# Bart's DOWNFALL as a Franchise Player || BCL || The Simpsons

You want a shout out for me and have more vids frequently? Then support me on Patreon where the cost is only three.
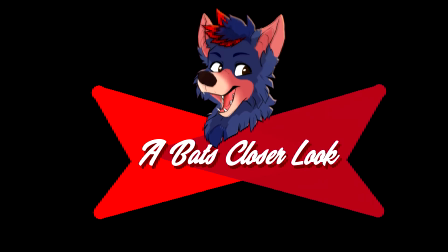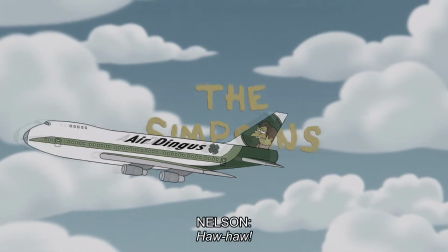18s
What if I told you that the longest running adult animated series made a basketball episode in a different perspective?
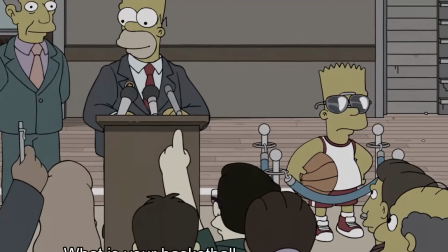27s
A way to express the story of a basketball player in a mocking way. to
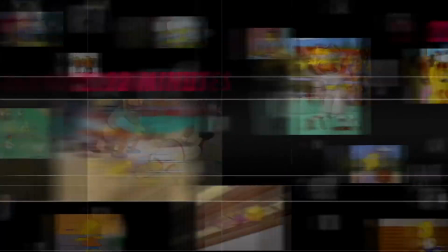34s
poke fun at the documentaries of ESPN and the characters that work there.
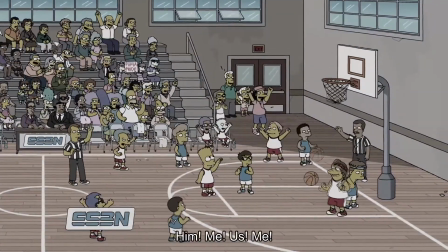41s
Good morning, everyone.
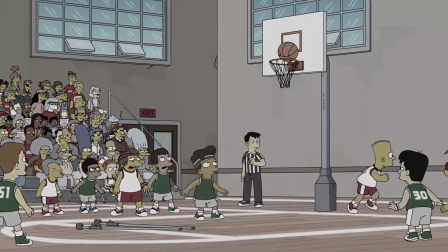43s
My name is Jason Blade, and this is a Bats Closer Look at The Simpsons 22 for 30. Yo, was that documentary thing good? Was that a good voice for documentaries? I hope you guys like that.
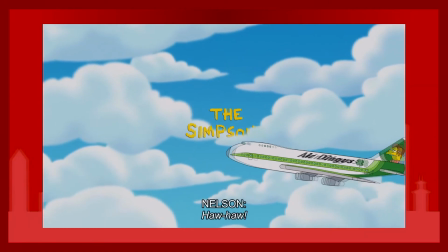59s
Before we hop into the actual episode, I want to appreciate the uniqueness of one of the many, many intros this show has.
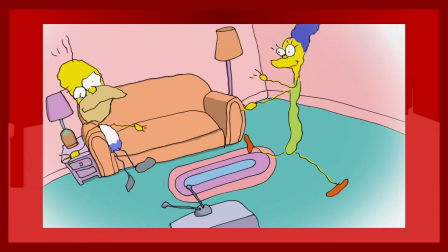67s
It was definitely a cute way to show off a drawception of each of the characters.
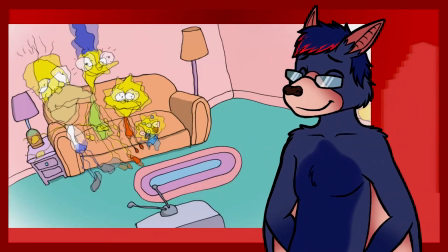71s
While I haven't watched this show all that much, that is one thing I truly appreciate when it comes to what the show brings in its intros.
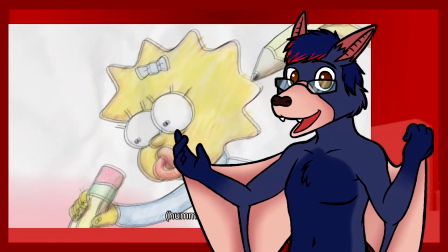79s
Taking a moment to spotlight other amazing artists to put their spin on this iconic family and the intro was really cool to witness.
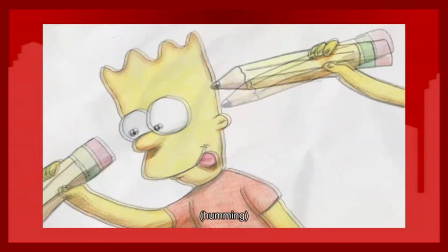87s
It pushes the idea that creativity comes in all forms, though the ending to this one was a bit much.
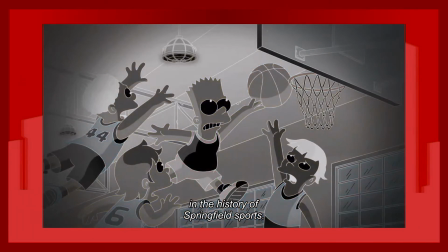96s
The beginning of the episode really pushes the idea of a documentary straight into your face with a very serious narrator voice talking about
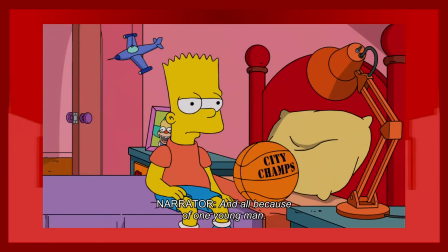110s
a massive scandal in Springfield Sports. And of course, the main involvement of this scandal is none other than Bart.
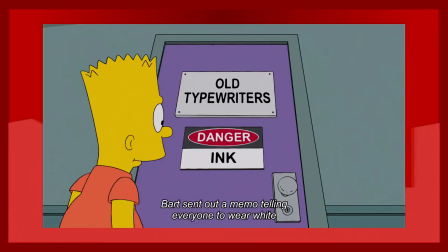119s Okay, I'm done. I'm done. I'm serious.
After all, he is considered the troublemaker of the three kids and is known to be more athletic with his skateboarding ability and other examples from episodes I don't know.
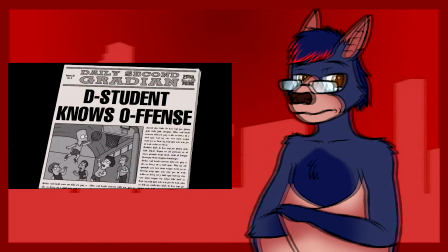134s
Look, I've only watched two episodes of The Simpsons, which is this episode and one from a Halloween collab that Dan the Man did.
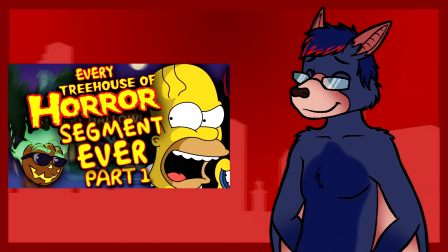141s
You should watch that too.
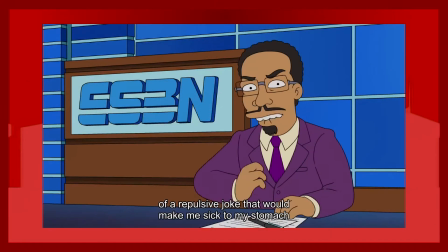145s
After this one, we also get a nice knock-off cameo of Stephen A. Smith, which at this point is the face of ESPN.
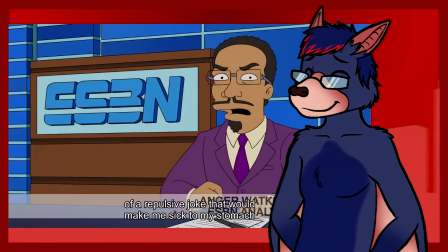154s
They did a really good job portraying this character as close as they can,
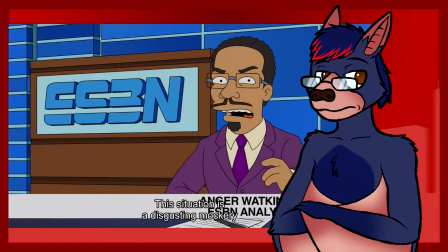159s
having to use a large number of big words and emphasizing every single one
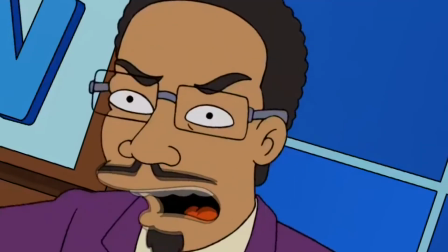164s
of them to show the intelligence he has about the topic he is referring to.
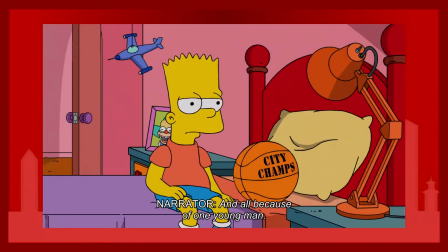169s
Seriously, this man is trying too hard. The intro gives us the issue outright, with Bart admitting that he is involved in point shaping,
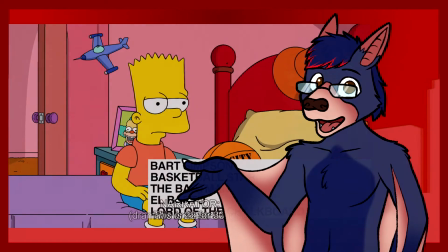178s
a practice that is a huge no-no in all sports. And I'll explain why we get to that point.
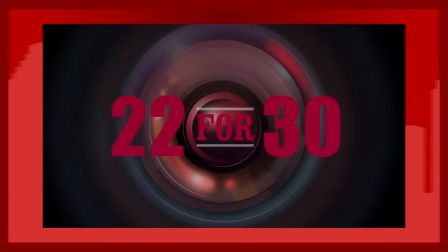185s
So getting into the intro song of this documentary,
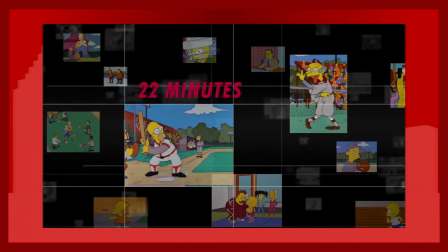189s
it was short, sweet, and gives a callback to previous sports-related scenes The Simpsons have done in the past.
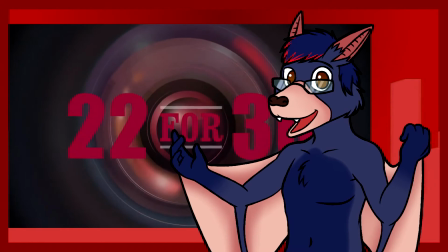195s
I view this as a celebratory scene for all the long-time viewers for The Simpsons,
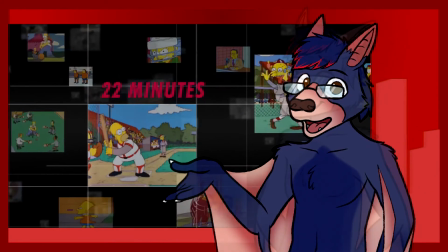200s
as can recognize some, if not all, of these scenes and where they're from.
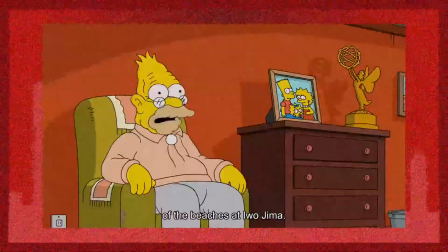205s We saw the horrors of the beaches at Iwo Jima. This is a sports documentary.
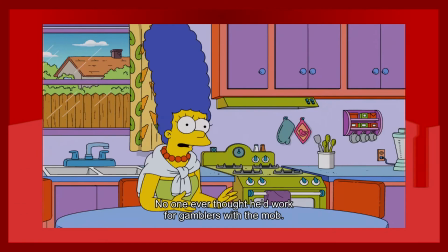211s I'm getting there.
This segment gives us a glimpse of all that witnessed or was involved in the overall story.
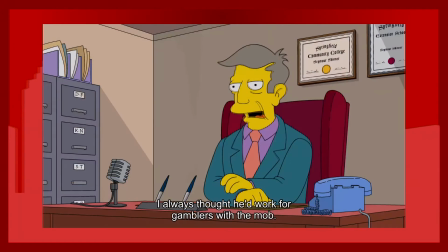218s
I love the way they showed the opposing release between Marge and Seymour, since the two have very different relationships with Bart.
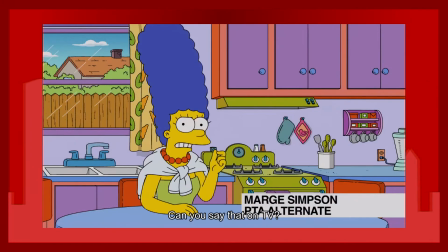225s
Marge, being the mom, believed that no one in town thought Bart would go down this road,
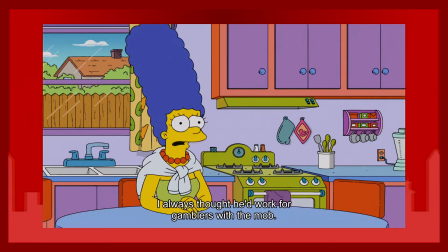230s
which was combated immediately with Seymour saying, I always thought he'd work for gamblers with the mom.
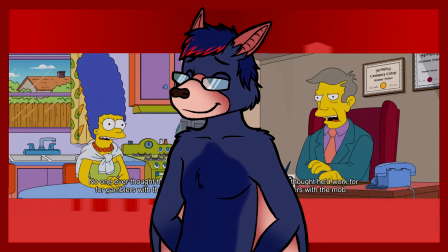236s
The parallel between the two is a good call to the deferring opinions between family and the public.
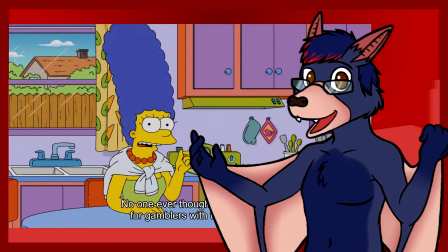243s
Usually, family members do see the good side of you more compared to those outside of that circle.
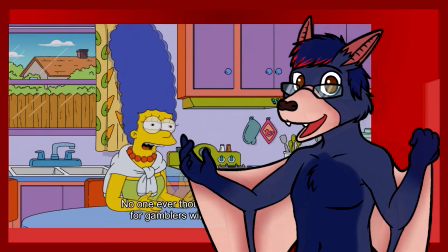249s
This also gives out other factors that were involved as they mentioned gambling and the mom in this episode. That shows how large this scandal is for those who don't understand the concept of point shading. Gambling and moms are two things you don't want to use in the same sentence, and it emphasizes how big of a hole Bart placed himself in.
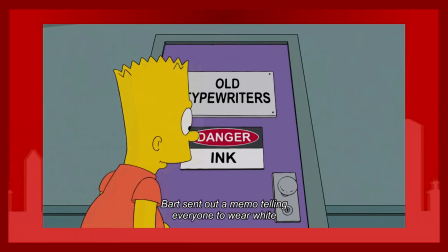270s
Finally, we get that set up of how this story begins with one of Bart's staple pranks.
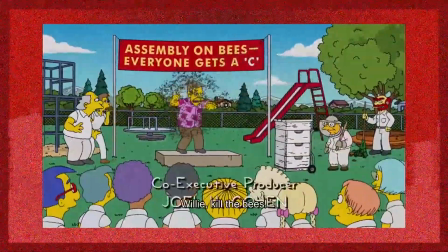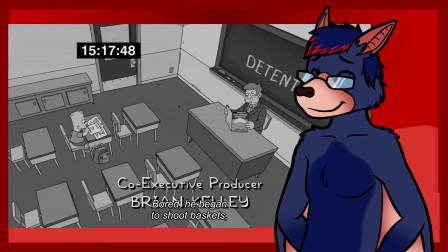284s
They do a pretty nice montage that shows how Bart has found his raw talent in basketball,
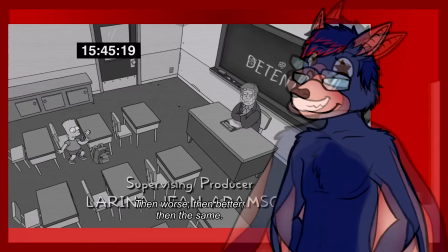290s
using a great song in I Wish by Ski Lo, a very recognizable song that focuses on basketball,
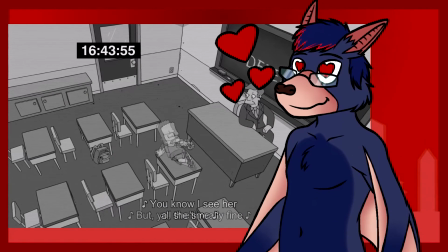296s
and it does scratch my favorite tracks to use in these sorts of montages.
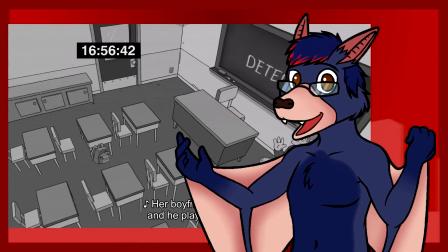301s
It was great to see other adults also join in on the fun as he improves his skills casually.
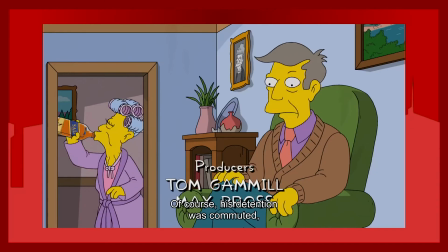307s
It helps show why the adults allowed him to join the school's basketball team since they were able to witness his skills firsthand.
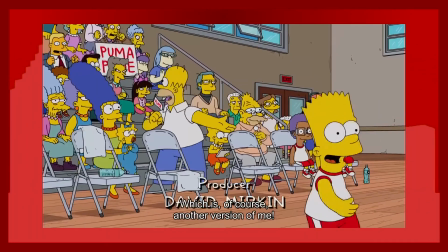314s
Also, it shows hope that basketball would be a way to help Bart learn to be humbler.
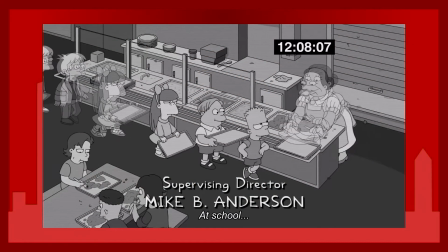320s
Too bad that ain't the case. When it comes to being the best, there's a lot of praise that comes with it.
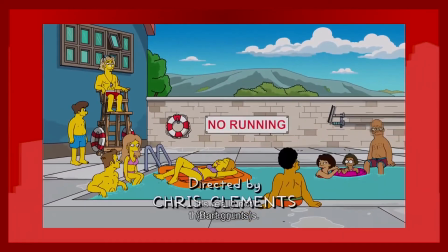327s
And knowing Bart, it's no surprise that it went over his head with the adults enabling that mindset and allowing him to do anything he wanted.
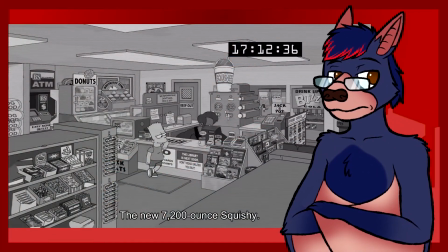336s
It's one thing to have the kids treat him like a god, but the higher-ups giving him that treatment doesn't push the much-needed lesson of selflessness.
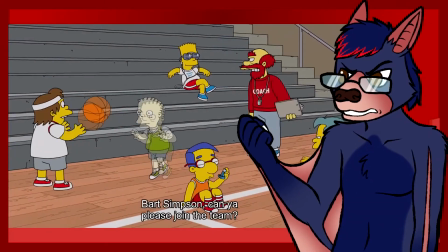344s
It instead pushes the terrible ego Bart has.
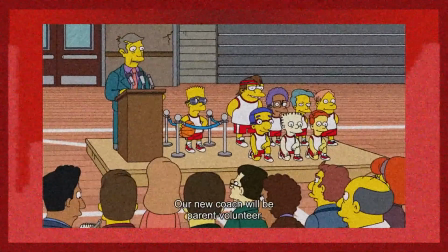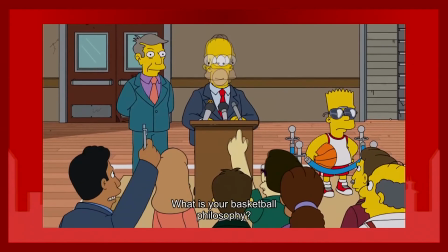356s
Of course it is. Homer is the easiest of the family to influence over since he is an idiot.
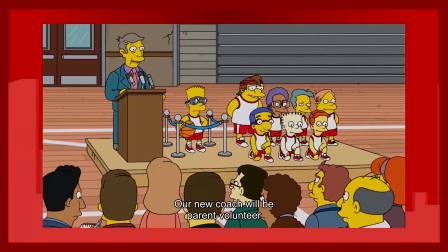362s
I really like how in this announcement,
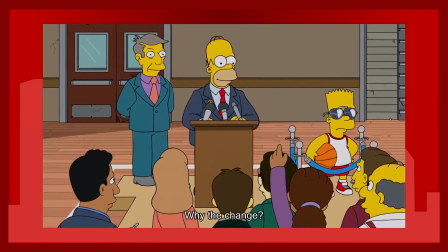365s
Bart emphasizes how much he separates himself from the rest of the team, with the barricade, shades, and of course the basketball.
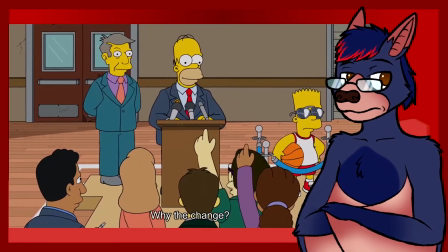373s
He really pushes the idea of being the star into high gear.
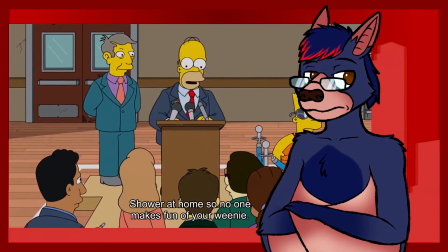377s
Plus, the cut to the interview with Bart in the shot as well shows that even though the coaching change is big, he still has the bigger spotlight.
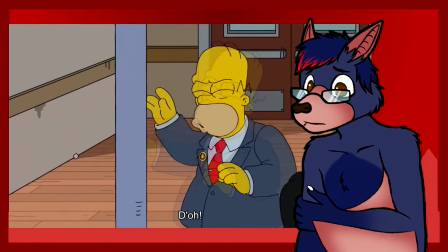386s
The lack of knowledge Homer has gives Bart the opportunity to really take over this team and bend it to the way he wants. The longer time goes by, the more spoiled Bart becomes.
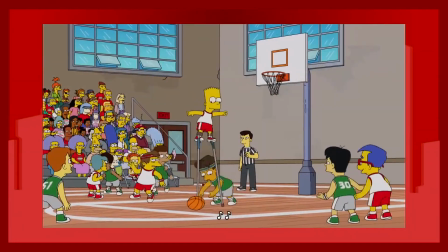397s
And it shows well with the large amount of TVs he's bought, doing an excessive amount of showboating, and the more disrespectful he is to his coach.
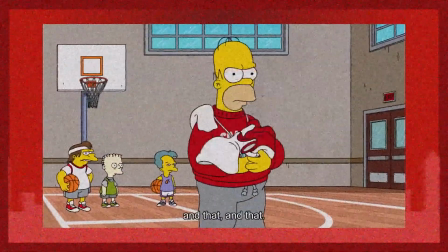406s Isn't that for me, coach? And that, and that, and those, and that, and that. What are you looking at?
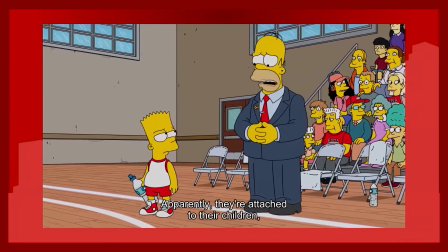413s
This starts the conflict between Homer and Bart. Homer tries to calm our approach in getting Bart to be a team player, but Bart thinks otherwise.
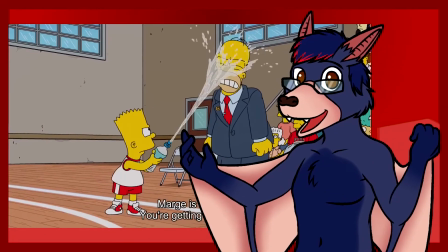422s
The gradual build in this scene was played very well because it really shows the amount of tested animosity between the two.
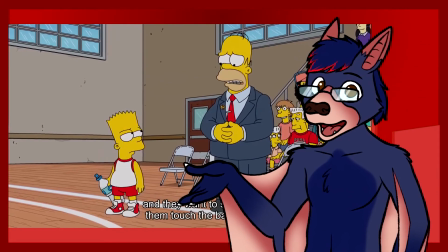429s
We've seen this plenty of times in sports where the relationship between a player and a coach sour fairly quickly if they don't see eye to eye, which is an issue that happens in the NBA.
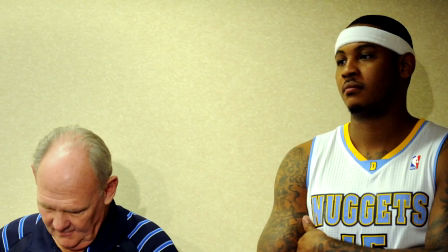441s
We've seen a lot of stories where the star player of a franchise has some sort of beef with the coach, and usually it's the player that gets what they want. It's a very difficult spot for a coach to be in because he has to make the choice of whether to do what's best for the enjoyment of others or pander to what the player wants.
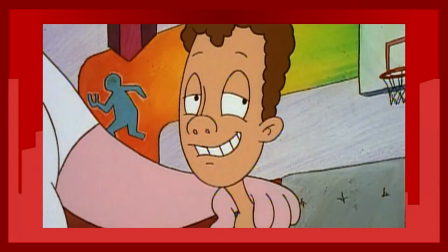460s
It's a bit of a reversal to the relationship that Coach Wittenberg and Tucker has. Unlike Tucker, Bart is pushing the coach into doing what he wants.
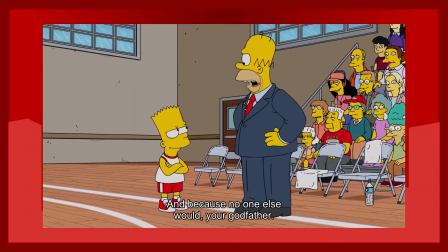469s
Meanwhile, Homer has to try to force his authority against Bart.
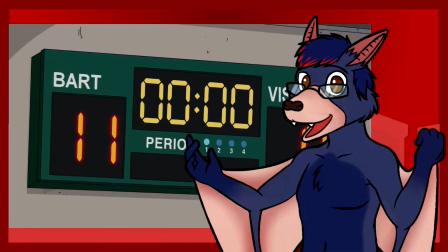473s
I also thought the scoreboard was a great touch to show how much Bart is involved in his team's success.
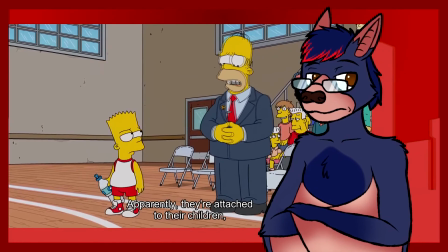479s
But it can also be tied to how much he has changed the school's team in its entirety.
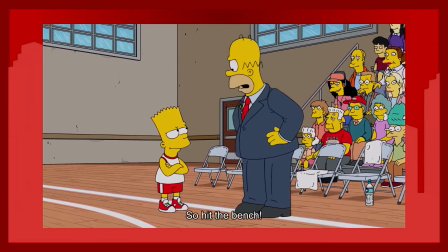486s
They then signify the commercial break with talking about what's up next.
The interesting part.
Which is, uh, kind of an interesting way to hit that break that I'm not really sure how to take.